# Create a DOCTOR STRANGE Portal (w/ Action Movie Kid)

Hi there, Hashi here, and I'm also known online as Action Movie Dad.
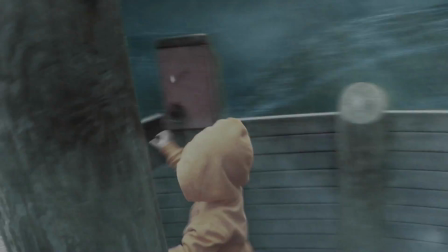I'm the VFX filmmaker behind Action Movie Kid, where I like to mix my home videos with a little bit of movie magic.
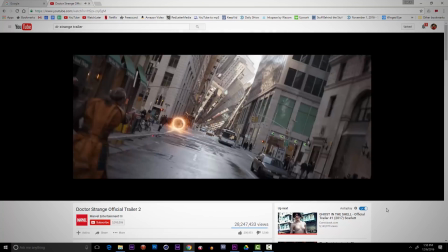I recently saw Doctor Strange, which was full of a lot of really cool effects,
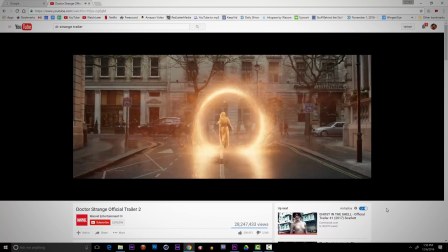but one that I thought I could pull off at home was their Sparktastic teleportation ring thingy.
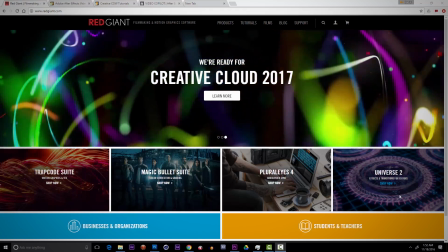Why am I posting this behind the scenes here on Red Giant TV? Well, because for years I've learned a lot from the tutorials provided by Aaron Rabinowitz and Harry Frank and Seth Worley,
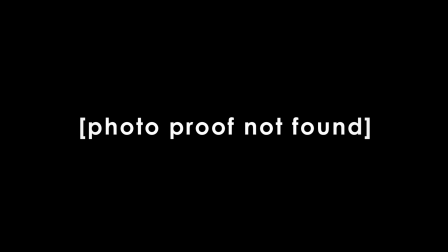and I've been fortunate enough to meet these fine folks as well, and I've used their software for many years.
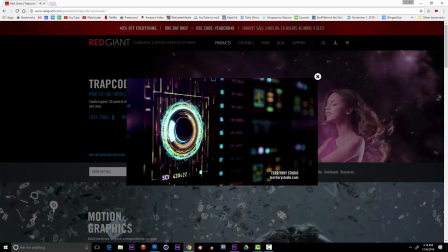This particular effect was perfectly suited for one of my favorite plugins, Trapcode Particular.
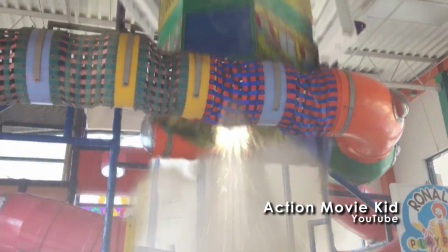I've used it on feature films before and also in plenty of Action Movie Kid videos. I'm going to show you how I made this Doctor Strange-style teleportation thing step by step.
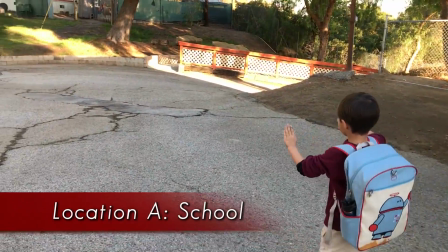So first, I had to film my son James in two locations, his school and then later that day at home.
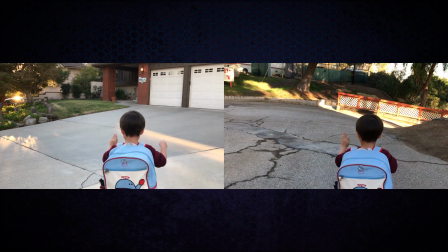Knowing that a hidden cut was a big part of this video, I tried to create a camera movement and framing that was generally similar between the two.
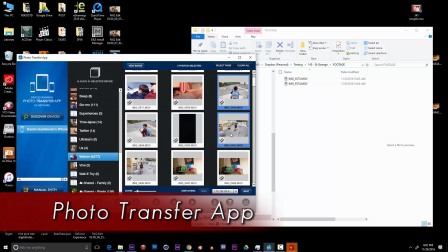I used the photo transfer app to wirelessly upload the video from my phone to my computer, and once I was in After Effects,
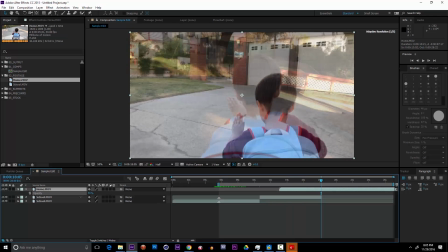my next step was to mock up a composition that kind of showed the transition from point A to point B. Now,
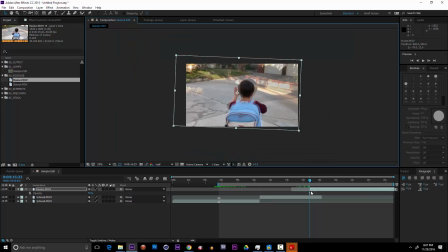creating a cut point for this effect required a lot more work than I'd originally planned. I motion tracked the footage, which failed.
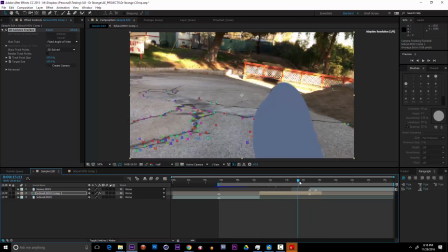Then I motion tracked it again, remembering to garbage mat out James. I was able to create stand-in shapes for the ground and that portal that would appear.
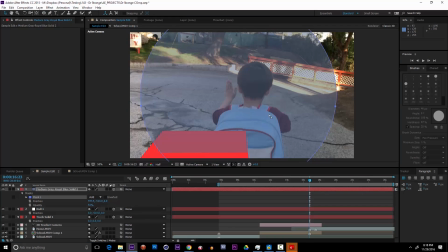This stand-in circle was especially important.
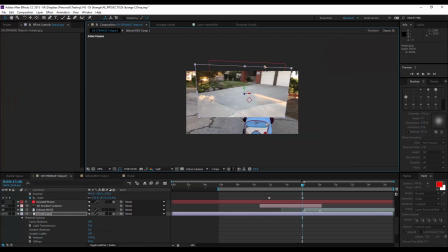I used a still frame of point B as a 3D object that would match the camera movement in part A. I used the original circle layer as a reveal matte for that still frame,
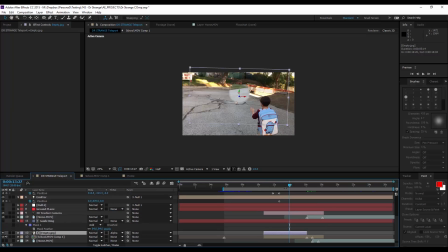which I married to a point kind of farther back in space so there'd be a little bit of parallax.
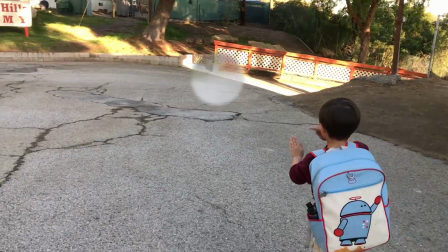Now this part wasn't too bad, but next came the tedious process of rotoing James out of both pieces of footage.
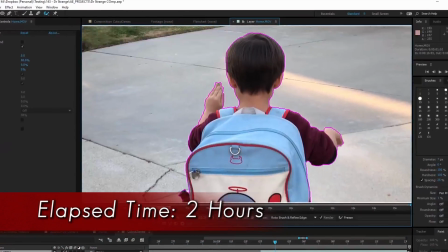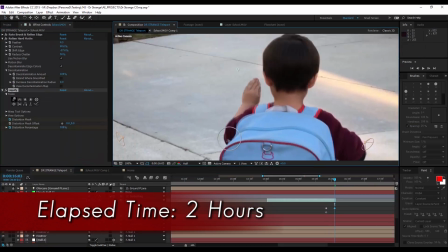And then I used some really overly complicated techniques to hide the cut point.
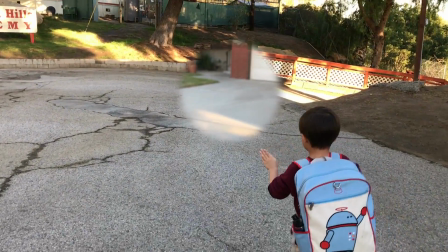Now I had a pretty great piece of footage to start layering on tons of Doctor Strange style effects into.
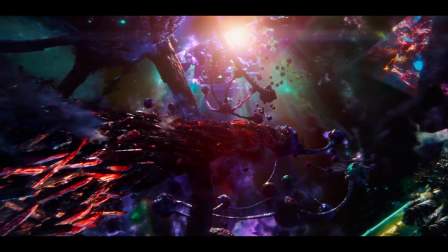Now in case you've been living in the dark dimension, you should know about Trapcode Particular.
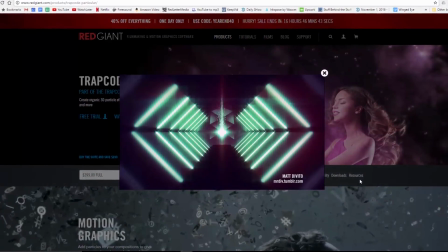It's one of the most simple and powerful particle systems for After Effects you can imagine.
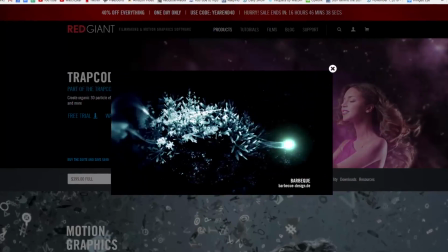It creates particles that react to the comp camera, and some people have used them to do really cool creative things.
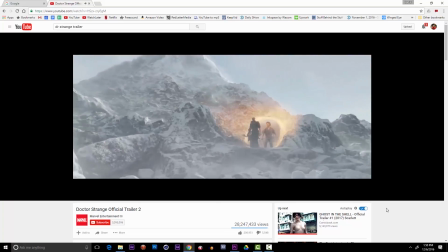When I first saw this ring effect, it reminded me of those spinny firework thingies. Yeah, those.
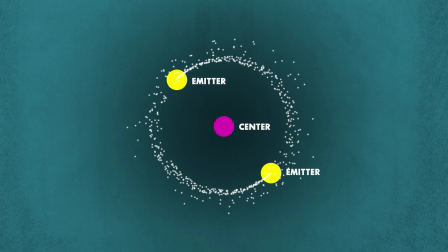Which are basically several spark-spewing emitters that kind of force a central spoke to spin around and create that cool ring effect.
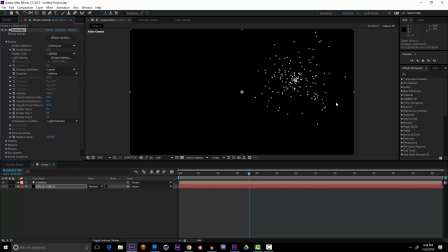Particular allows you to use comp lights as emitters. Point lights work as locators, and spotlights allow you to aim the particles and kind of set how wide their spray is, etc.
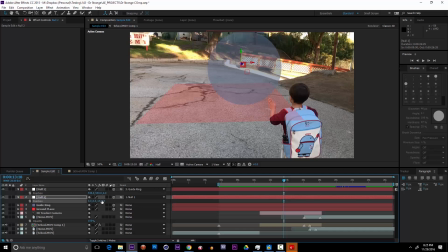To have some simple control over the rotation of this ring, I created a null object and placed it right in the center of that stand-in circle.
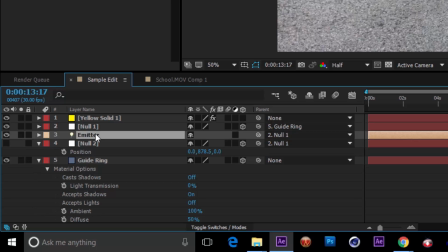Next, I created a light and renamed it Emitter so Particular could use it as the particle source, and then parented it to the null in the center of that stand-in circle.
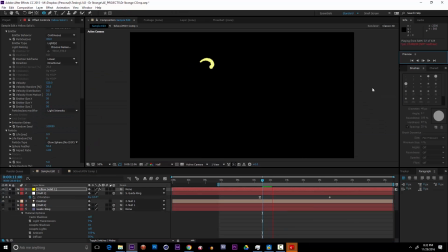And with just a few simple keyframes, I start to get something that kind of remotely resembles that ring of sparks I was going for.
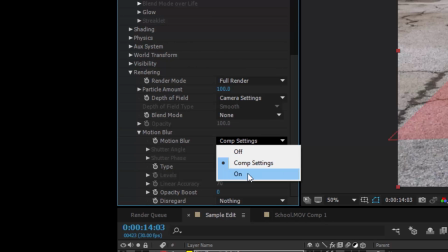And then to make them look more like flying sparks, I enabled the motion blur in the render settings, which turned each particle into a streak of light.
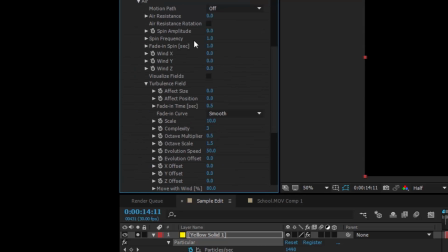Using the physics pull-down, I added some turbulence to the air, and simplified it so it kind of looked like the particles just undulated a little bit.
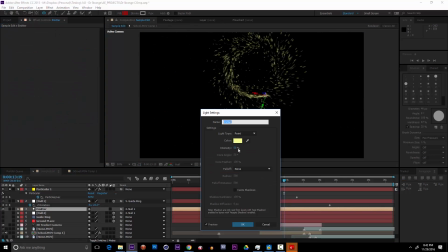Then I went ahead and tweaked those settings about 4 million more times until I liked what I was seeing, and then I added 2 more light emitters so there were particles coming from 3 points on this circle instead of just the one.
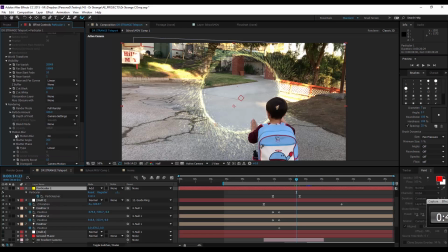Another great feature is the obscuration layers, which are layers that allow you to block or obscure certain particles from rendering.
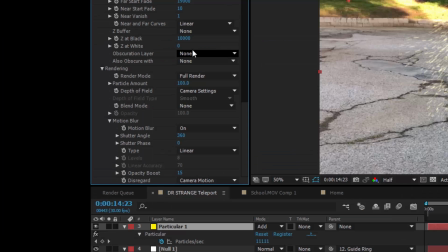In this case, I was able to use the already in-place ground plane as a way to block the particles as they enter the ground and kind of reappear as they came spouting up on the other side,
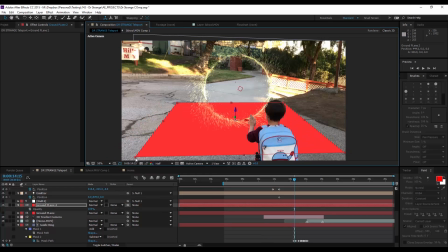like they do in the trailer. I used duplicates of my original 3D ground solids to create some kind of interactive lighting effects on the ground as the portal opened.
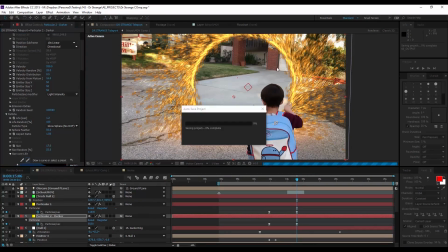I duplicated the whole particle layer to create a more opaque reddish one that I placed behind it to make those bright particles really pop.
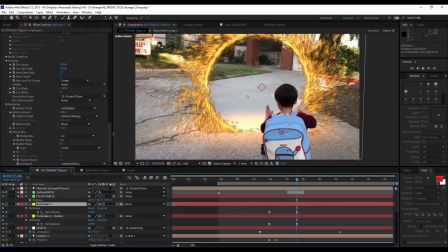Now I blurred out this layer and I turned down the particle count and turned up the particle size.
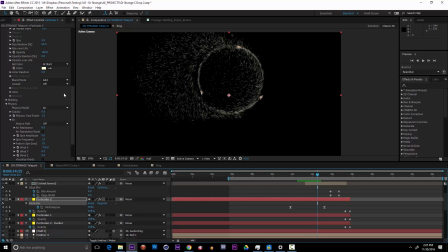I also made a duplicate layer that has a bunch of the sparks kind of flying to the side using the wind settings that are also in aerodynamics.
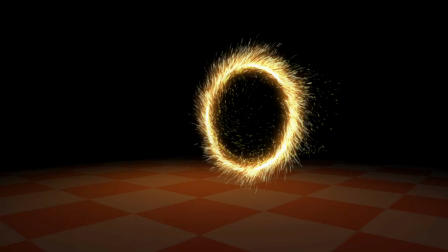The beauty of this particle spewing rig is that it's a real 3D thing that you can move, scale, and fly a camera around.
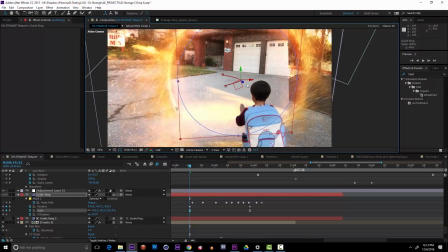In the different drafts, I had to resize and move this ring around a bit so it worked the best, and I'm definitely glad it was simple as manipulating this initial stand-in circle.
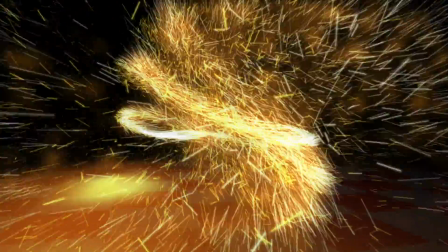In fact, with a rig like this, you could use a few simple keyframes and turn this firework into like an all-out beautiful 3D spirograph of insanity.
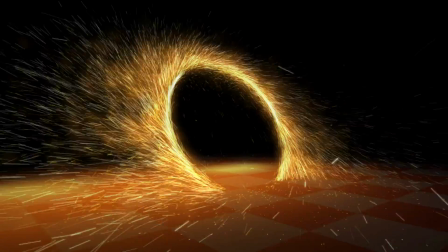Pretty, right? I added Universe Glow to a 3D adjustment layer using masks to make it grab and enhance the edges of that ring.
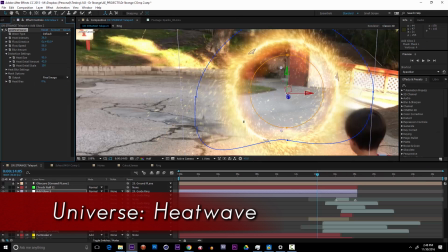Then I used Universe Heat Wave on a similar adjustment layer to add some classic heat distortion around the edges of this fiery ring.
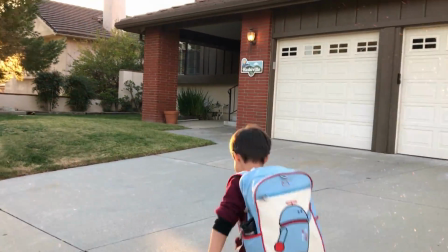For James exiting on the other side, my wife suggested adding some sparks that bounced off James' shoes as he got running up to the house. This was both funny,
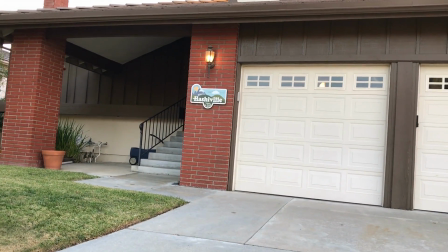charming, and easy enough to do with Particular's bounce mode. I tracked the footage of James running up to the house, which failed.
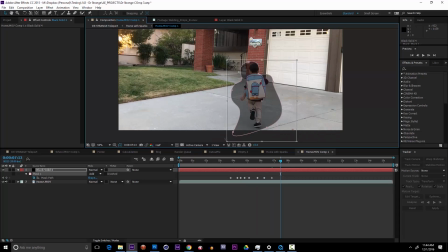Then I remembered to motion track it with a garbage mat over James, and then I was able to create a perfect ground plane.
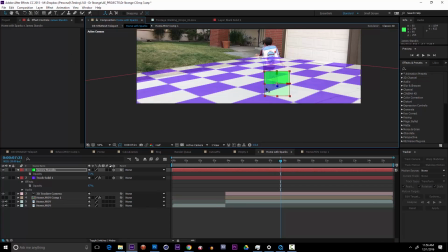I used this ground as reference when I placed a stand-in solid to move through 3D space to visually align where James was.
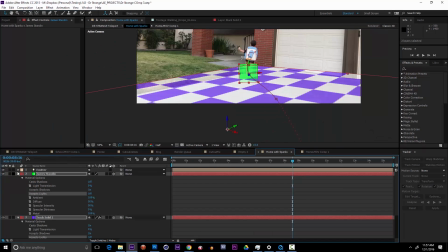Then, just like before, I created lights labeled emitter, which I parented to that layer, and keyed them to kind of bounce up and down with James' shoes.
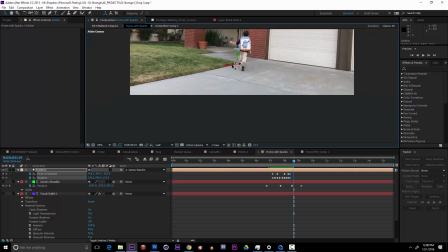And then I told Particular to use them as the emitter source.
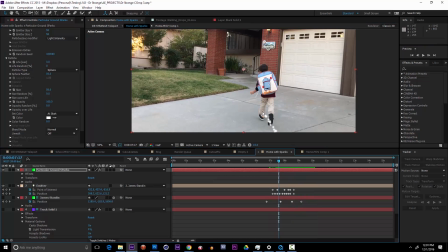First, I got some simple particles flowing off the shoes, and now I could switch from the air mode to the bounce mode.
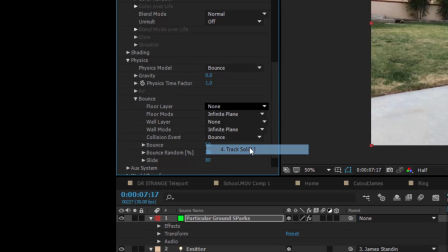I designated the ground plane layer as the floor, and turned up the gravity, which made the particles now bounce a few times on the motion-tracked floor.
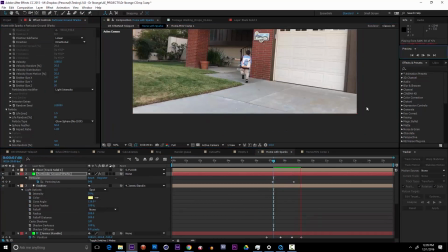Naturally, I messed with these particle settings about 4 million more times until I really liked what was happening.
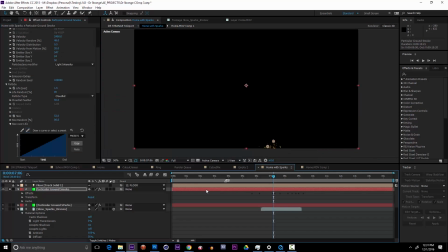Then I duplicated this particle layer, ditched the bounce mode, and converted it to a smoky particle emitter to add just a little bit of smoke.
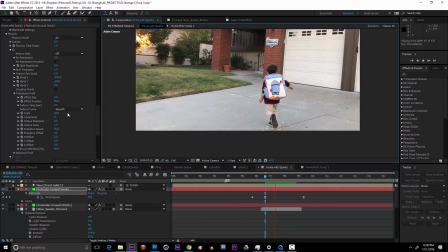Now, I always like to blend practical VFX elements with simulation,
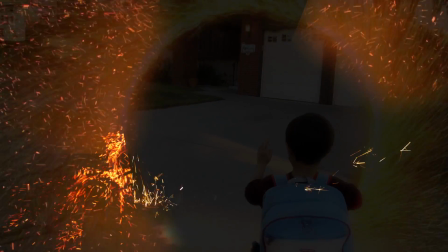so my last step was going through and peppering in live-action stock elements to a few key places where I wanted to see some additional billows of sparks or crackly pops and that kind of thing.
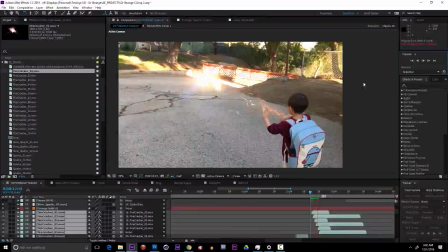Each little detail really combined to make this one of my favorite final effects.
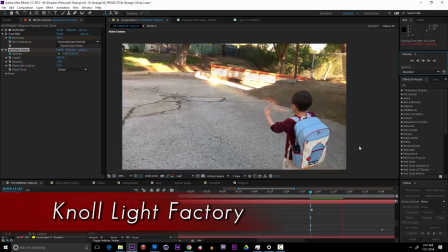As icing on the cake, I used No Light Factory to punch up the moment where the portal first opens and added a bit of wave ripple pulse just as it did.
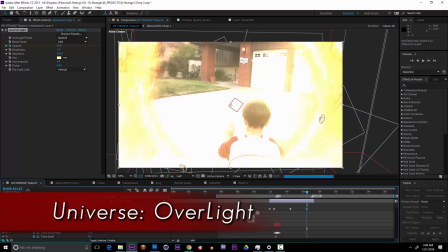I had topped it off with Overlight from Red Giant Universe to add a bit of exaggerated glow to a few key spots.
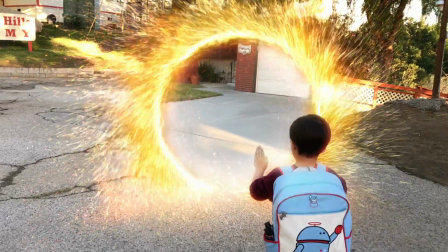And there you have it, a pretty decent approximation of a major Hollywood effect using only a few plugins.
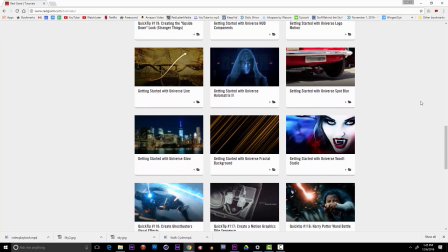I learned everything I know from tutorials like the ones on this site. Well, that and lots of practice and mistakes.
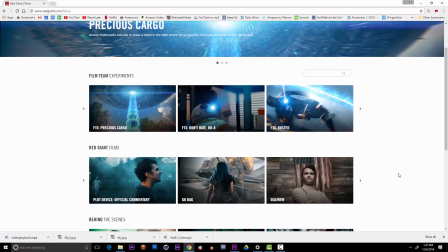But I'm grateful to be here sharing these tips with you on one of my favorite sites. Thanks, Aaron and Seth, for all of your great help and support over the years.
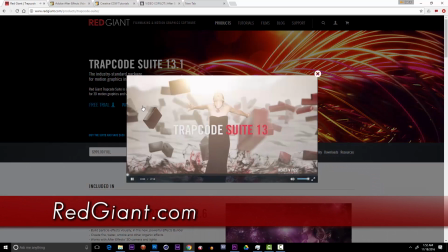Please do check out Red Giant Universe and the Trapcode suite as featured in this video, and when you're done with that, feel free to see what my son and I are up to over at Action Movie Kid.
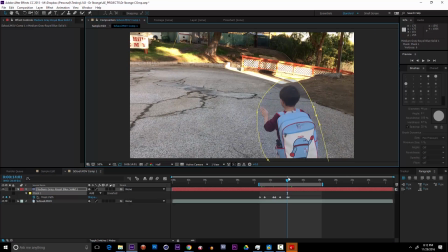Just don't forget to garbage mat out that thing before you try tracking that other thing.